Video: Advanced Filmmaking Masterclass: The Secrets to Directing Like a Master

And the structure, that structure that creates a sense of cohesion that communicates. Does that make sense? And also, both of those areas and other areas we talk about are very rich in symbolism because they're very allegorical and metaphorical as well. Okay.
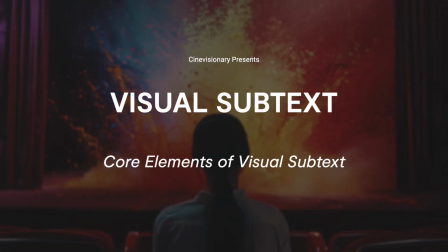So this comes from graphic design, basically. Anyone who's done graphic design, these are general graphic design elements and rules. Now, they don't often get applied to films, but if you have some knowledge of this, then this will really, really help you as a filmmaker. The other thing to bear in mind as well is when we get into this section, it can seem a bit like overwhelming. How am I going to do all this? Am I going to worry about the space and the line and color and tone and movement and all of these things? If you can take a handful of these things and apply them in your films in different shots, it's still going to help. Okay, take what you can and use it when you can. So space.
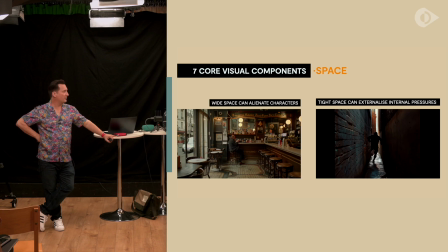1555s
So think about the space. How are you using the space? We'll get on to talking more about space when we get on to camera later on as well.
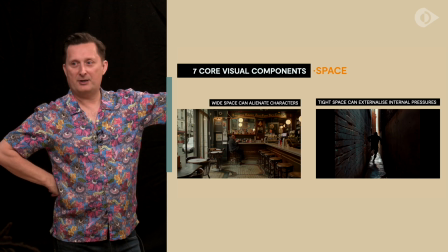1561s
But these are suggestions at the top. They're not absolutes, but it's to give you an idea of the kind of poetic psychological language you can use.
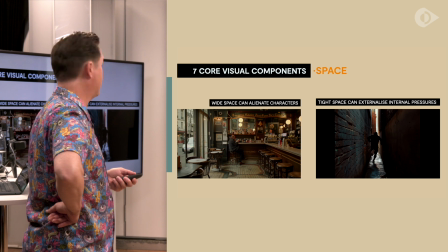1569s
So wide spaces can alienate characters, okay, because they're literally alone in the spaces.
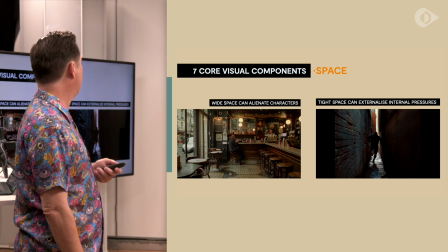1575s
And tight spaces can externalize internal pressures. So there's a guy there running down an alleyway.
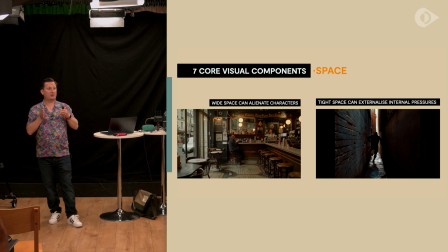1581s
That could be two things. That could be someone literally in terms of the plot trying to get away from someone and not being able to do it.
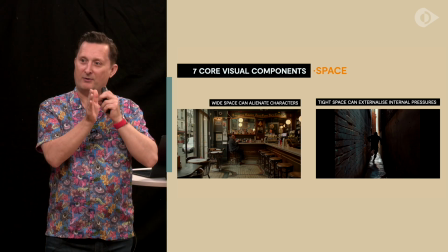1587s
But what would be even stronger is if they are also trying to run away from something they can't face in themselves at the same time.
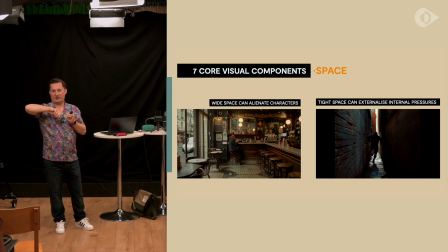1594s
So it's working both on the level of plot and working underneath the level of their own character journey as well. Does that make sense? So this is the way you do that.
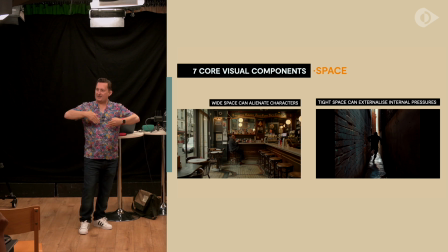1604s
So that's, you know, what we're seeing on screen is an externalization of those internal elements as well.
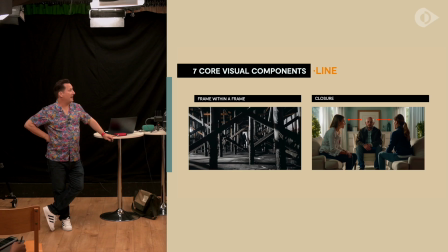1610s
Frame within a frame. So line, how to use lines. So you can use literal lines on screen. Here we have some examples here. How does that make you feel on the left when we see this character?
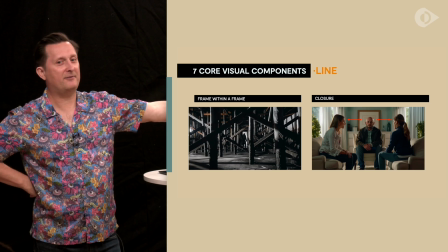1622s
What do we think about this character? How is he feeling? Trapped?
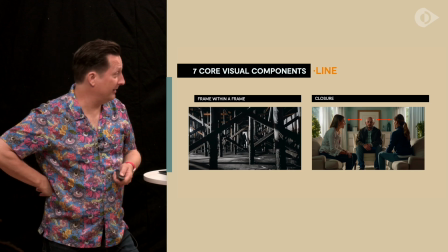1628s
Exactly. He's stalking. Stalking? Yeah. Yeah, he could be stalking because of the way his body language is.
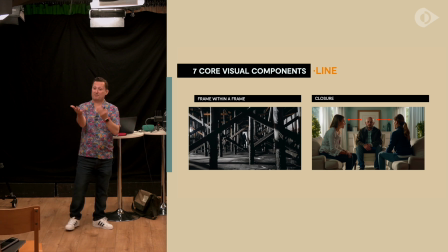1634s
Yeah, he could be, you know, both of these could be correct. What makes them correct is how you use them in conjunction with other elements and the repetition that I went back to before.
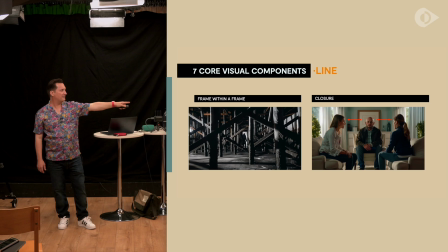1644s
And then closure on the sense here. Now, the one on the right, how do we feel about the relationship between the characters there?
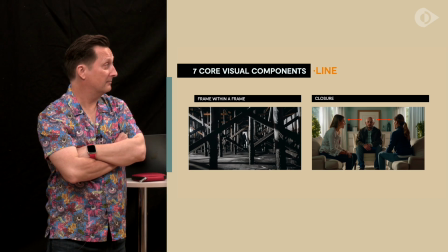1655s
Pressure? Okay. Not hostile. Hostile? Do they know each other? Yes, direct. Sorry? There's that directness of like them.
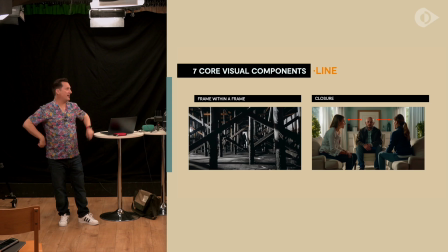1671s
Yeah, there's a directness to them. Who has the most power in that situation? Woman. The woman? That's the one in the middle. Yeah, because he's making the decision of not paying Okay. attention.
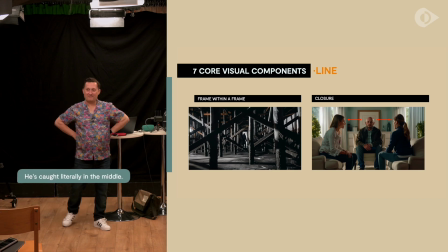1682s
He's making. Feels like he's caught in literally in the middle. Good, yeah, literally.
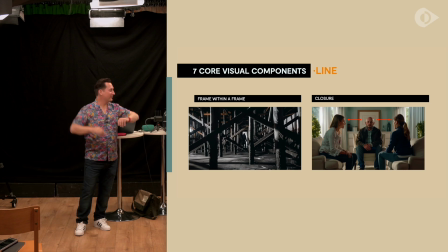1687s
That he might be responsible for. Yeah. It's difficult to do these from individual frames, but the thing is I mean, these are all kind of like useful.
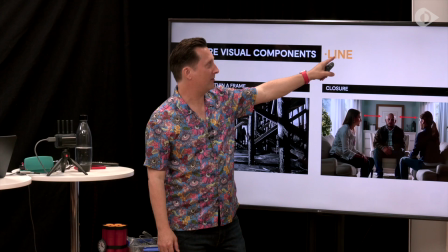1695s
You could build into your language. What I'm trying to get across here with line is it doesn't have to be literal lines.
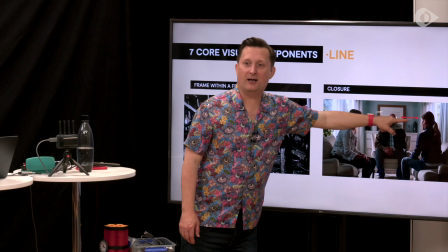1701s
It can literally be like a line that we are sensing between these three. They're all on the same plane here where their eye levels are. Now, it could be the case that means that they're all balanced, or it could be they're not, because there are other elements at play as well here. Like he's facing forwards, they're on either side. He's almost like a referee, isn't he, in a sense? But what will determine that will be the other elements within this scene and around this that dictate that. But how you set up this individual shot is going to be conveyed by, okay, well, in this scene, this is what's going on under the surface. So this is how I'm going to set it up. Does that make sense? So it's thinking about lines as, you know, not just literal lines of objects on screen, but also lines between how people are looking and how things are placed. You know, there's like invisible lines, and we'll get on to a similar thing in a minute.
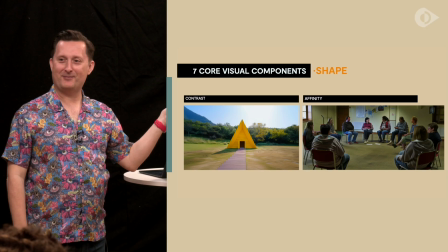1748s
Contrast. Anyone know what film that image was inspired by?
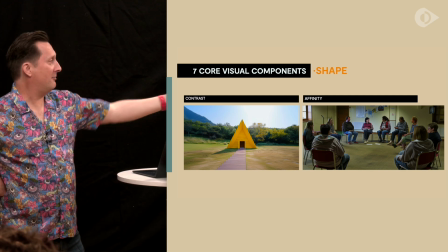1752s
Okay, so how does that make you feel, the image on the left there?
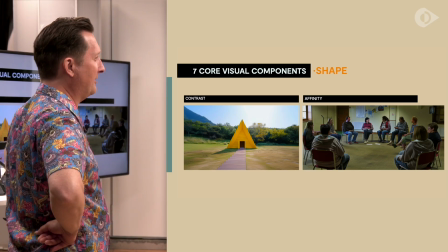1758s
How does that shape make us feel? What does that object make it feel like? Does it feel safe?
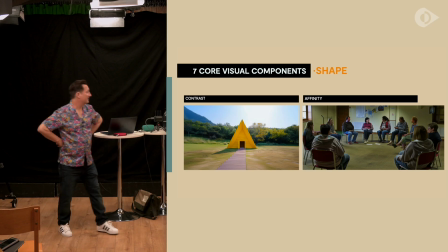1768s
Sorry? Loneliness, because it's Loneliness? Aggressive?
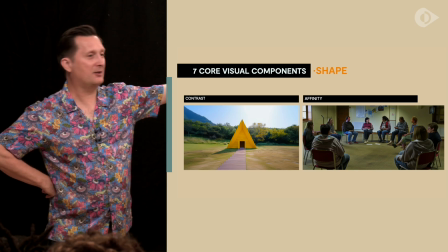1774s
All of those are good. Now, contrast is the word. Contrast and affinity are really, really important concepts, if you can get those.
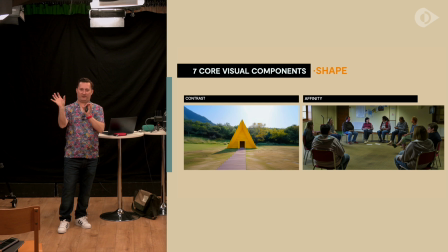1781s
Contrasts are where things are, you're showing a strong difference between things, and affinity is where you're showing a cohesion between things. What's the contrast in this here? The angles?
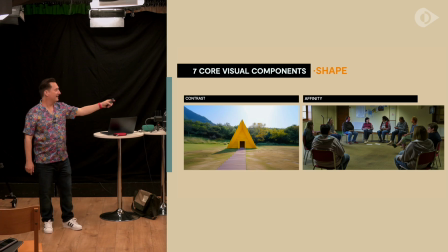1794s
Exactly, exactly, exactly. It's contrasting with the environment that it's in.
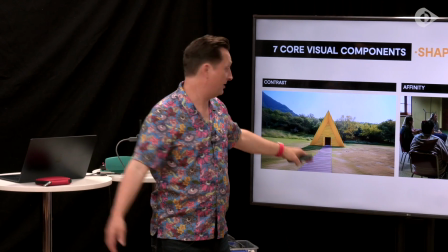1799s
We got these soft shapes here, and if you actually look at the actual image from Midjourney, it's all Midsummer.
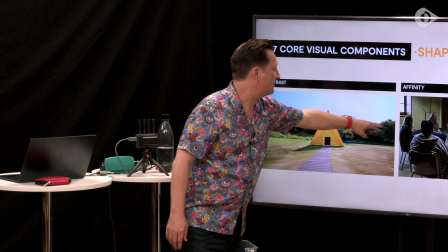1806s
You are looking at the image from Midjourney. So there are like all these soft shapes here, but then you have these strong shapes, and the diagonals are the most energetic shape. In terms of lines, your diagonals are the strongest lines in a sense. Okay, horizontals are the softest, verticals, diagonals. That's the usual rules you go along.
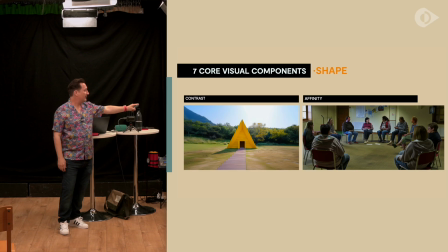1826s
It's a pointed shape, and it's contrast. It's anything else it's contrasting there with, as well as the environment.
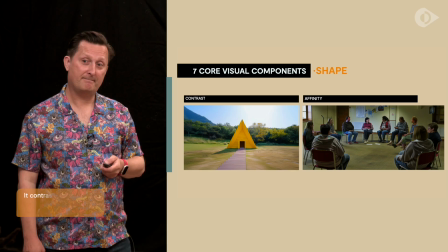1837s
Colour. It contrasts what you expect to see in that environment, Yeah. temp-wise.
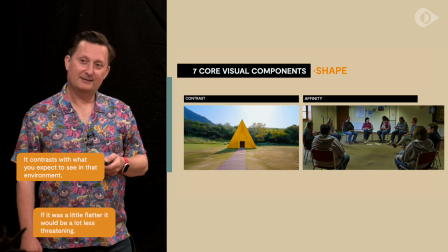1843s
Yeah. It strikes me if that temp was just a little flatter, that it would be a lot less threatening.
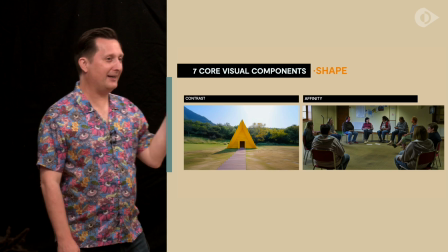1848s
Yeah. Anything else from it? Just step back a little bit more.
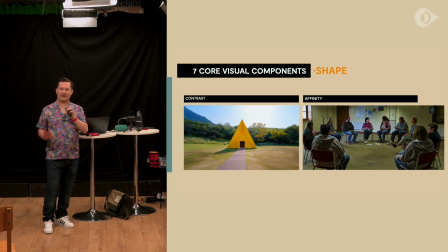1853s
Anything else you're thinking about how that shape might feel a bit jarring? Like arrow. Sorry? Like an arrow, because Well, it is like an arrow, yeah. I mean, you could even think of the path as like the stem of the arrow. That's another way. But the other thing that people forget about, and we will talk about this later with camera, is the frame itself.
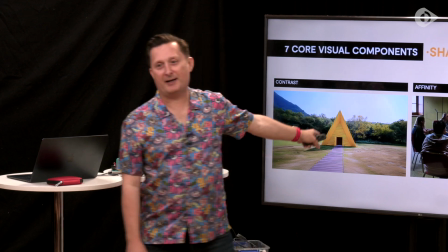1872s
Okay? When you got that shape within a rectangle, there's a conflict between the two, isn't it? It feels a bit uncomfortable within the frame.
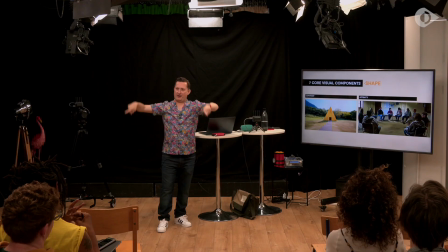1882s
Do you see what I mean? So always one thing people forget about is the frame, and we'll talk about frame later on as well, because it can be a really useful tool.
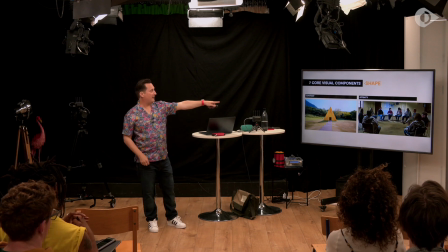1890s
You know, the literal edges of your frame. Now, affinity, this one on the right here, how does this make us feel?
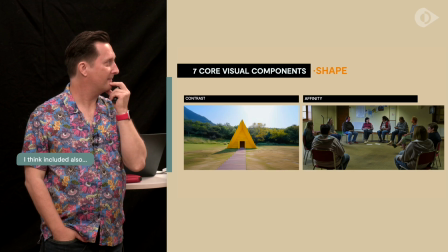1898s
I think included also as a viewer. You feel like this empty space is there for you to.
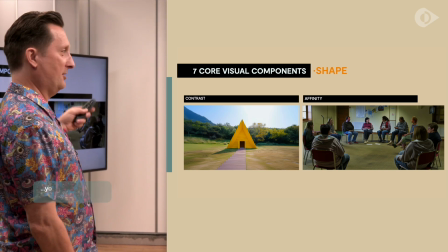1903s
Yeah, this is interesting because it's a circle, isn't it? And again, it's that thing where it's not a literal shape on screen.
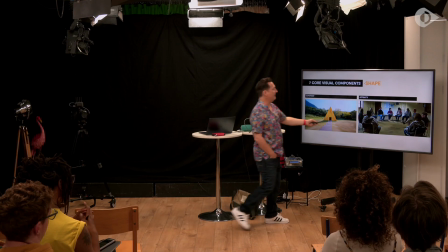1910s
We can do it through the placement of people and objects. But there's a space here that kind of makes us feel included. Anything else about it that's making us feel included?
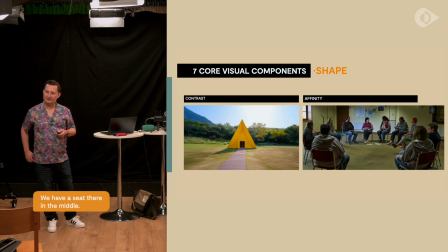1923s
Cool. We have a seat there in the middle. We have a space there.
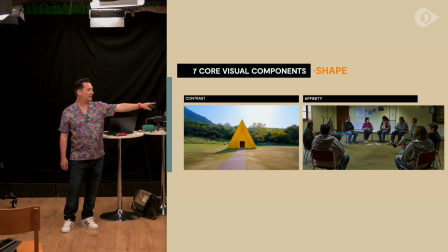1929s
Yeah, it's for us. Yeah. Here's what I'm thinking. So if we had exactly the same shot with everyone in the same position,
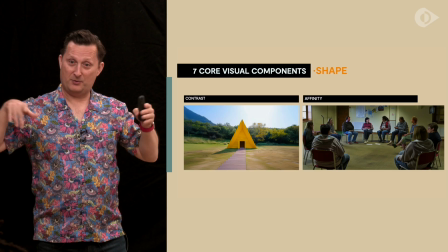1938s
but we were further back, so we could see the edges of it, would it make it feel different?
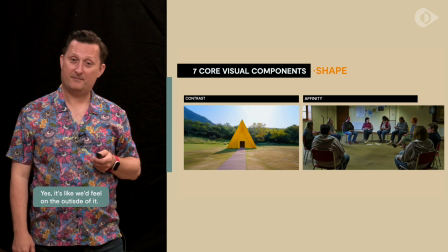1943s
Yeah, it's like we would feel on the outside of the inner Yeah. circle.
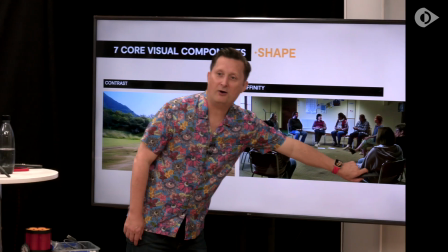1947s
So the edge of the frame here, cutting it off, is already including us in the circle.
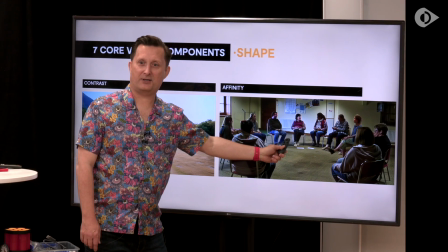1954s
Does that make sense?
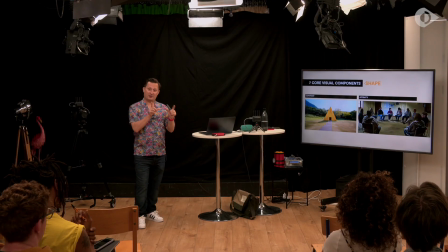1956s
So it's little things like that, and so it's really attention to detail stuff, but it does have a different psychological effect on you.
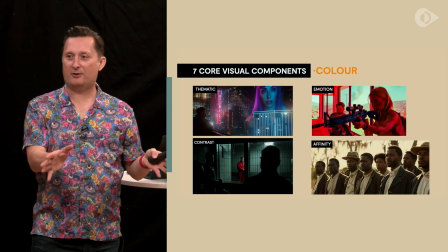1965s
So colour's a massive subject. At some point, I'll go into colour in more detail, I think, because it's just such a huge thing to cover.
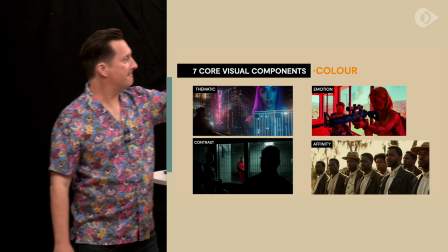1971s
But colour can be used thematically. So in terms of here, we talk about artificiality.
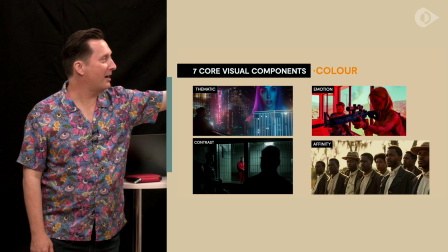1977s
Obviously, it's interesting where these films come from. Emotion. So you're literally using colour to convey emotion there as well.
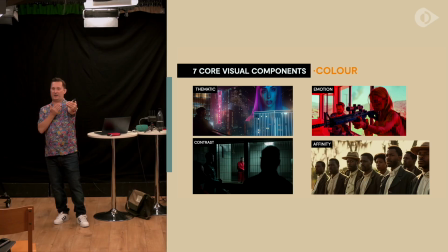1985s
Contrast. So this is showing us difference between a character and other characters in the environment.